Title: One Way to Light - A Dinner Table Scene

Episode 88, take four. There's so many different ways to light a scene, so many. This has prompted me to start a series of videos going through common scenarios that you run into as a DP and one way to light it. Today, we're starting with the nighttime dinner table sequence, and considering the current state of the world, we're gonna do it entirely within my house with the equipment that I own.
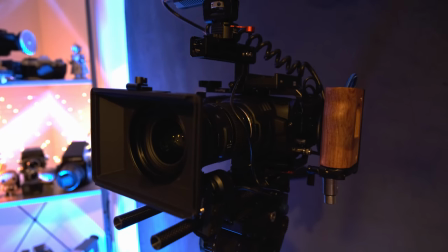[0:21]
So we've got a Blackmagic Pocket 6K with an 18 to 35 millimeter Sigma,
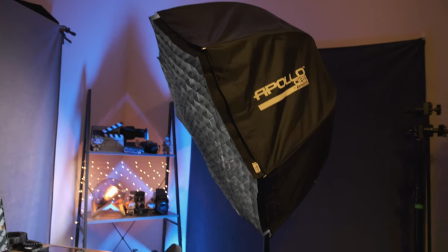[0:26]
a few C-Stands, a Westcott Solix with an Apollo Orb, some gels,
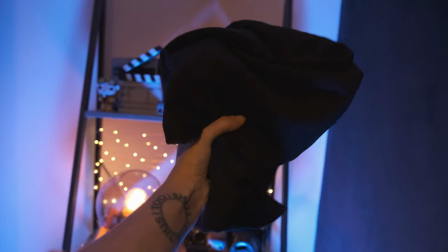[0:30]
a reflector and some white fabric, some black fabric for negative fill and some muslin for diffusion. So here's the final product and let's go through the process.
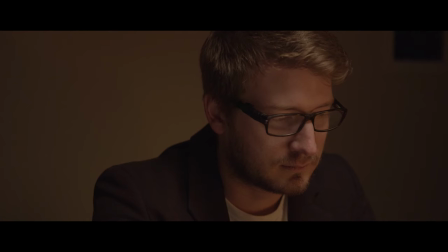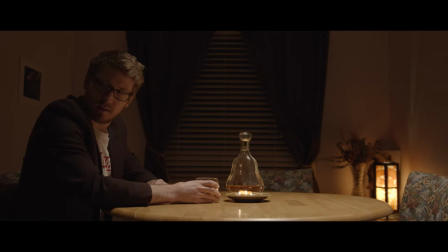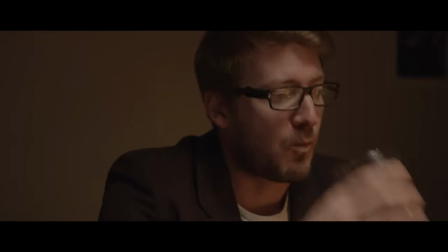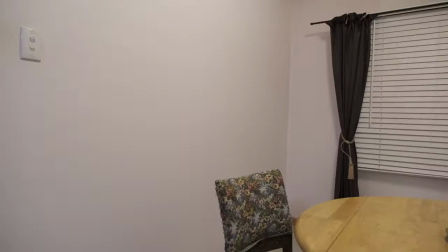[1:11]
To start this is the space we were looking at and it's kind of bland, it's got white walls, white tiles, really ugly curtains in the background.
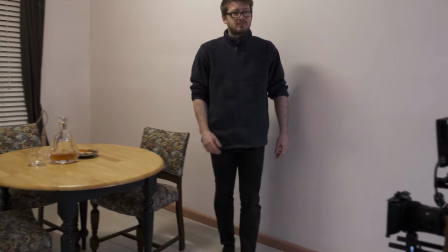[1:19]
It's not a great place to start but it's what we had. The first step was to work out what angles we wanted and we knew we wanted one wide and a series of close-up shots as well.
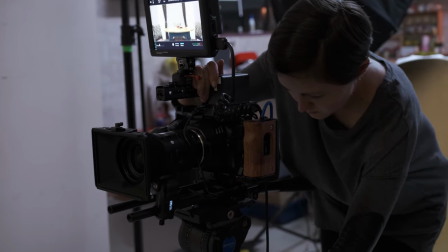[1:27]
So one close-up on the character and then and a couple of cutaway extreme closeups of props. Now that we knew our camera blocking, we knew exactly where we wanted to place props or where we wanted to place the lighting and the camera to make everything work cohesively. And with a simple scene like this, it was much easier to start with the wide shot and then move our way in. So now we have a good frame, but the lighting is really bad. My first thought for a room like this is to try and keep the light off the walls. You've got to try and control whatever light source you have because there's white walls, white floors. Everything's just gonna bounce everywhere. If you put a light into a corner, you're gonna just have a very bland lighting setup.
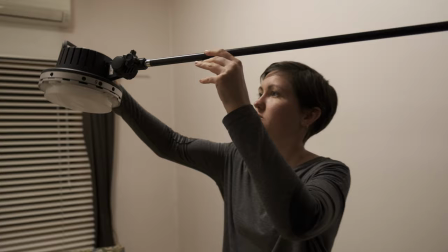[2:01]
So the key is to control it. So for our key light, we decided to suspend the Solix in the orb above the table using a C-stand.
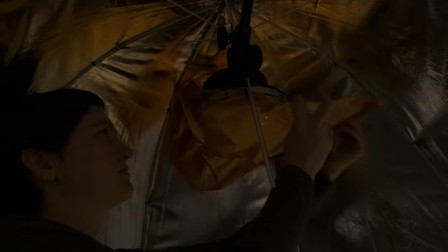[2:09]
We faced the Solix out of the orb instead of reflecting into the dish, just to give it a little bit more power,
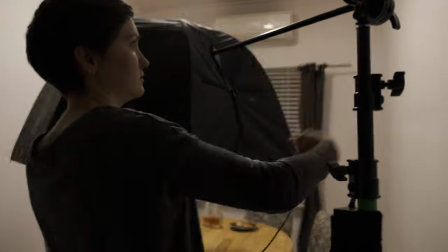[2:15]
a little bit more direction, and to make sure we didn't lose too much light when we gelled it because it is a daylight balanced light.
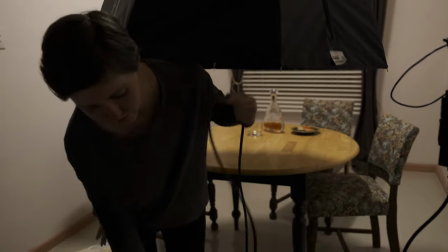[2:21]
We wanted to bring it to tungsten, so we had to use a full CTO or color temperature orange gel to get it to the tungsten color.
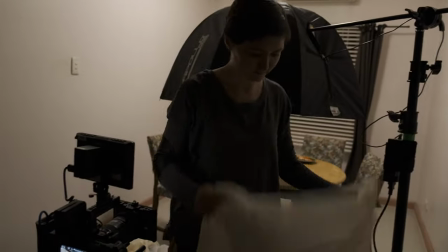[2:29]
To enhance the warmth and diffuse the light, we ended up using unbleached muslin instead of just a regular diffusion. Unbleached muslin is my favorite type of diffusion, especially when I'm filming people. To hold all of that in, we used a 90 degree grid.
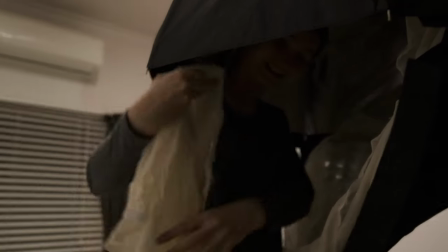[2:41]
This is going to focus the light a bit more and keep it a bit more direct down on the table instead of spilling out everywhere.
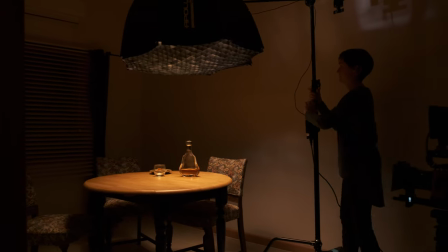[2:47]
There was still something missing after we placed that initial light. Something seemed a little off.
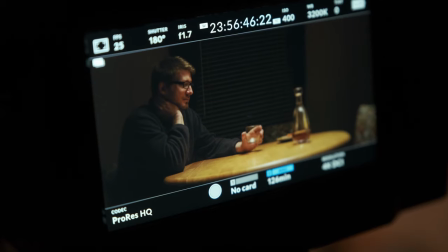[2:52]
It's like the room was too bare and having just plain white walls, it really didn't help.
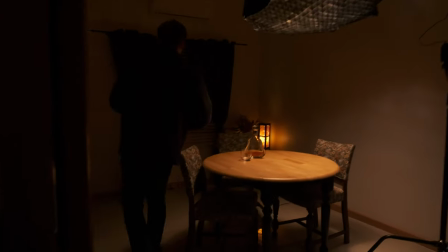[2:58]
So Dustin had to search around the house and we found a couple of props to put in the back of shot to break up that back corner a bit. We opened up the blinds a little bit as well, inviting the outside darkness in because the blinds are white and if you close them, then it's just one big white patch. It just creates something interesting. I was gonna put a light outside the window, but I think that would have made the scene look a little bit more lit. I feel like in our final product, what we did was a little bit more moody and adding that light would have maybe complicated things a bit more.
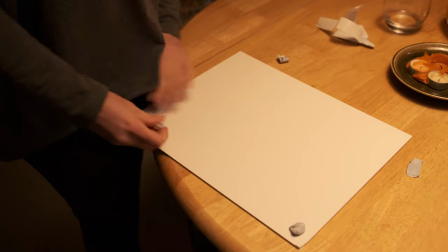[3:24]
We also found a photo that we could stick to the wall to make it look like there was a picture hanging there.
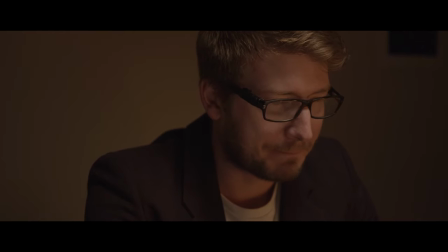[3:29]
It breaks up the background, especially when we get to the close-up of our character, because there's absolutely nothing on the wall behind him. Set dressing is super important. It goes hand-in-hand with cinematography. Trust me, on your next project, if you have a set dresser or you have to think about set dressing yourself, really do have a hard think about it, because it's going to make your cinematography so much better. So this lighting setup for a wide, I thought it looked great.
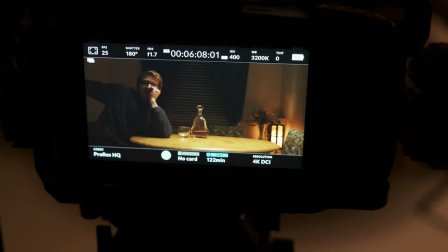[3:51]
It didn't really need anything else. It didn't have to be complicated.
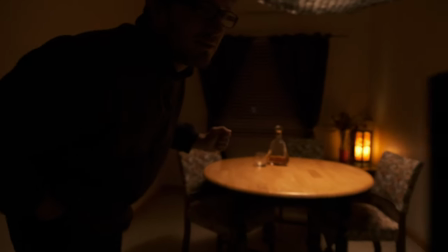[3:54]
It's just one light and then we're utilizing that to the best of our abilities in a white room and then using set dressing to break things up a little bit. It has motivation and it can be remodeled when we get to the closeups. I don't like to overcomplicate lighting setups, especially when it comes to wides, just because it can look very artificial. And the key is to make it look natural. The best lighting I think is the kind where the audience doesn't notice it.
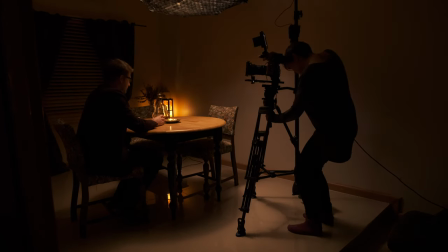[4:18]
For the closeups, we were able to shuffle things around a little bit to our advantage and make sure we shaped and modeled the face.
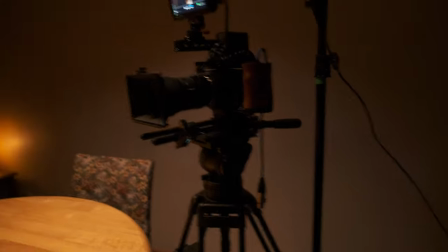[4:23]
With the light directly above the table, it was reflecting quite a lot on the light wood of the table itself.
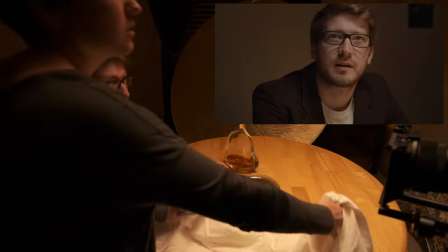[4:29]
And we thought we could control that a little bit more for these closeups.
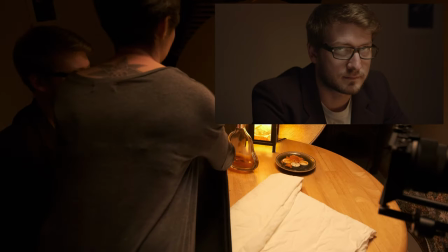[4:33]
It was either adding more bounce by putting white fabric underneath or adding a neg over the table just underneath our character's face to reduce that bounce. After a little bit of trial and error, we ended up going for a mix of both. It kind of worked out. We didn't wanna get rid of it completely, but we also didn't want just the raw table underneath.
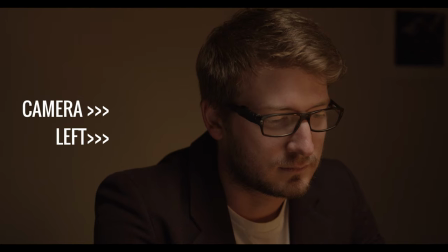[4:50]
I already found the fall off on the camera left side to be quite appealing. I didn't think it needed anything else. I don't think it needed a neg there at all, but by all means, if you wanted more shape,
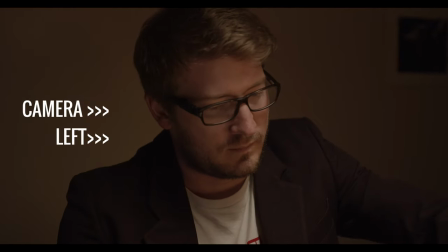[5:00]
more intensity in that shadow, you could bring a neg in to the left side of camera to bring down that side of the face.
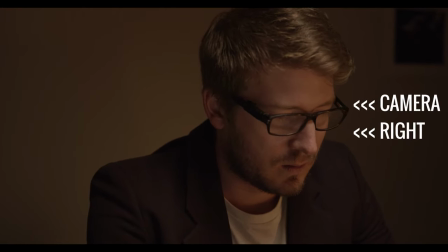[5:07]
To the camera right, however, we did want to bring that side of the face up a little bit, have a little bit more of an eye light just to emulate that lamp that was in the corner.
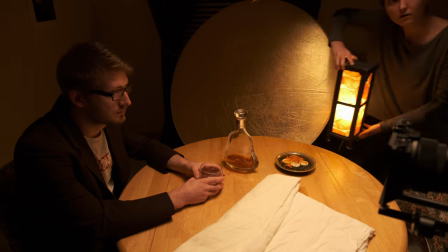[5:15]
So we brought the lamp closer. It wasn't gonna be in shot, so we just brought it closer to the action.
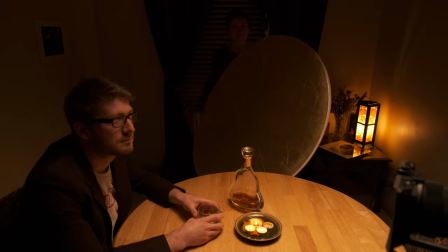[5:20]
I also wanted to have a look at putting a little bit of a gradient on the wall in the background, it just creates a little bit more separation. So we had a look at a reflector. We ended up going gold side and reflecting the table light back into the back wall, trying to focus it to the darker side of the face so that it creates a little bit more separation between our character and the white background.
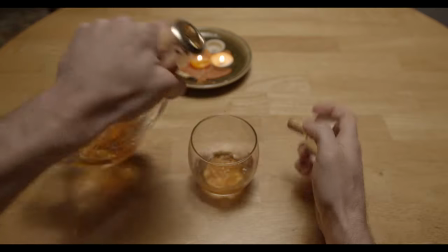[5:40]
And from there, it was super easy to go through all of the extreme closeups of the props that we had because the lighting setup was pretty much done. We just had to move a few things around slightly just to get the right lighting, but otherwise it was complete. All round, this setup is really simple and it was all with one film light, a practical light and some set dressing and a lot of control. This was really fun to set up and I really enjoyed it. If you guys wanna see more videos like this and you have any suggestions for different scenarios that you'd like to see as a one way to light setup, then leave them down below, I'd love to see. As always, thanks for watching. Hope you're staying safe and I'll see you next week.
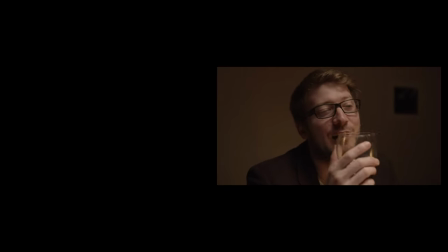[6:14] Do you have a pet? Yeah, do you ever go walking comes from a pale moonlight? Who ever grew up mountain biking?